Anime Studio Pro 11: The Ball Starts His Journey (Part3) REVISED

As the ball enters the scene, he's already stretching as he jumps into the air. As he begins to land for the first time, he distorts in the opposite direction. As he lands on the ground, he squashes a little bit. As he jumps a second time, he stretches and then squashes as he lands. After this, he makes a slow roll forward and then a slow roll backward. Distort the ball during this small sequence to look more organic and alive. Here, there's a very short anticipatory movement just before he makes his giant leap. Use the time slider to preview all of this sequence of motion. Magnify the timeline view to get a more refined view of the keyframes. Move the view so that we can see the ball as he begins his jump.
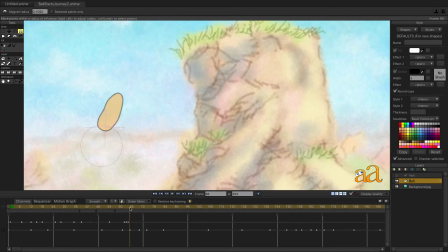[5:46]
In mid-jump, create this extreme, which becomes even more extreme,
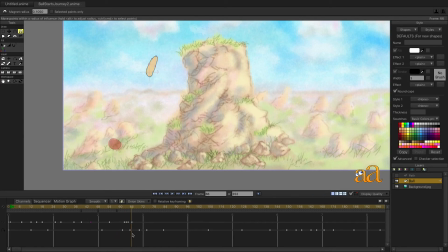[5:55]
until he reaches the peak of his jump, where he becomes his normal shape once again. Copy frame 1 from the point motion channel and then paste it at the peak of the jump.
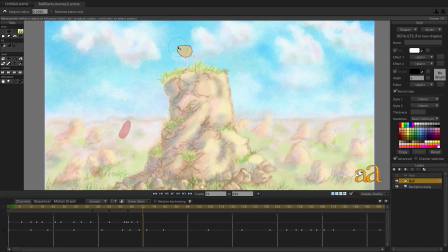[6:07]
As the ball comes out of the jump and prepares to land, he distorts backward. And as he lands, he squashes first and then returns to his normal shape.
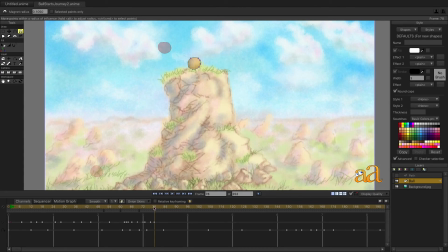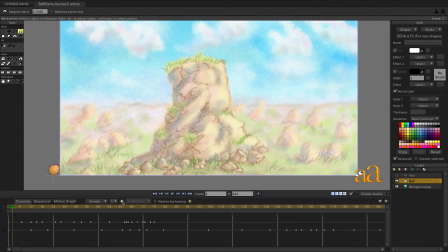Press the play button in the playback controls to see your animation play in real time.
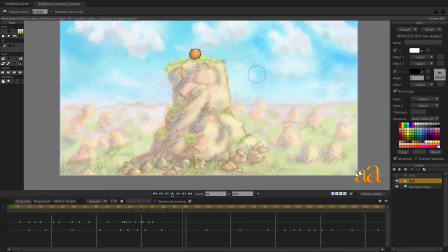[6:47]
Scrolling backward toward the beginning of the animation, we can see that there's a little problem before he makes his jump. We can correct this error by using the Follow Path tool and setting some other keyframes. To see the error more clearly, enable the visibility of the path.
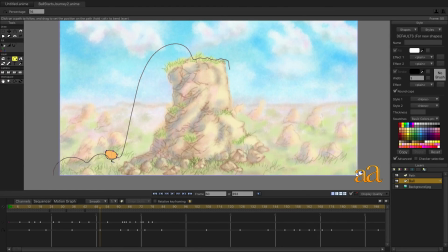Once you've corrected this, disable the visibility of the path and then play back the animation.
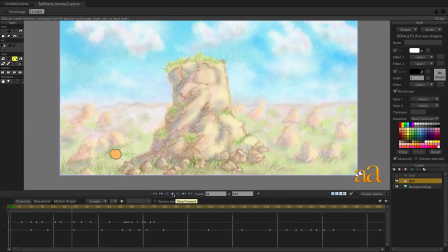Let's set the looping point of the animation just here.
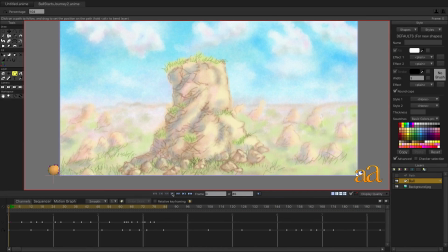[7:39]
Now, play back the animation again to see the final result.
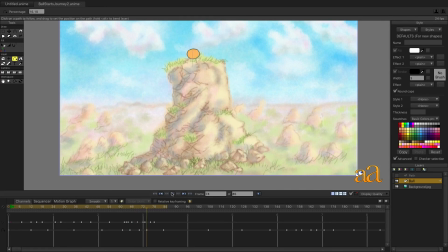[7:51]
Getting the path motion timed just right and then adding point motion really adds life as well as an overall sense of believability.